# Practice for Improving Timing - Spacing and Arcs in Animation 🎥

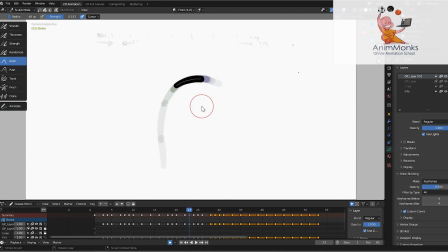Okay, and play this like this one slightly. I'll bring forward, so I'm adjusting the frames here, adjusting the spacing here. And the next frame, see it's very close, slightly I move forward overall.
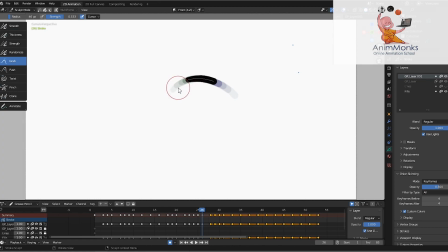Don't make it like first a small distance, like spacing is very small, and the later frame, if you increase this frame, suddenly it will get jerk. Okay,
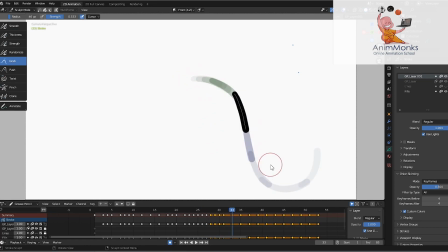okay, and let's say here want more fast. Okay, see after 5 there is one frame 6 which is blank.
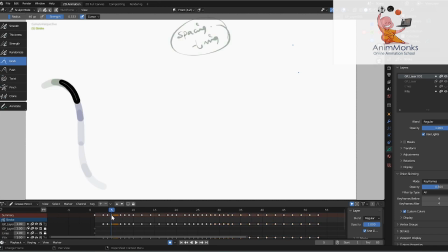That means frame 5 is visible for 2 frames. This one frame I will reduce, so we can see it will be more fast here. And now it's getting pace, and again it's getting slow here.
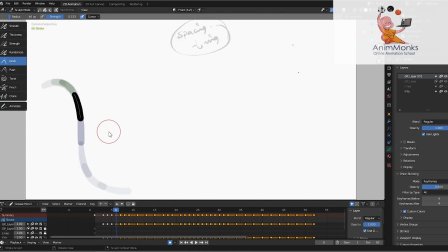So at this place where I reduce one frame, what I'll do, you can see the spacing, I'll stretch this.
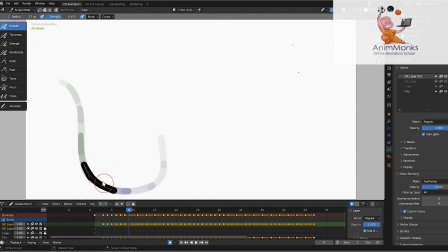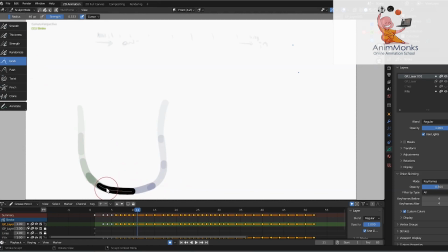So now you can see at this pace at the top how it is getting slow. If you want more energy, more slow at this place,
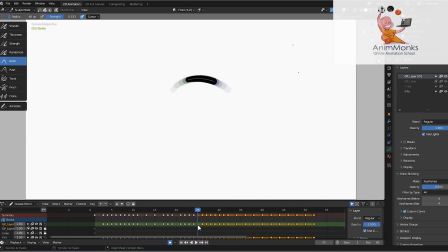so you can try increasing couple of frames at the top. So here I increase one frames. So that means this 24 is visible for 2 frames, and again the 26 is visible for 2 frames.
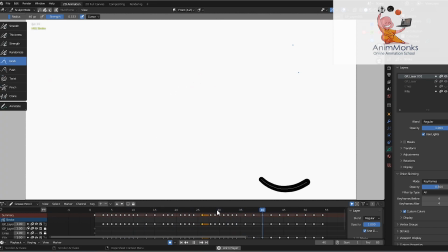Okay, let's play now. So you can see like it stops there. It's not stopping, like subtle moving old we are getting over there. If I increase one more frame here,
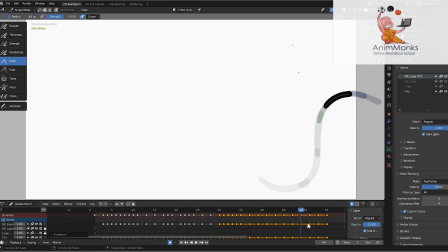let's increase at this place and also here. So you can see it's getting more slow here. Feels like almost stops there.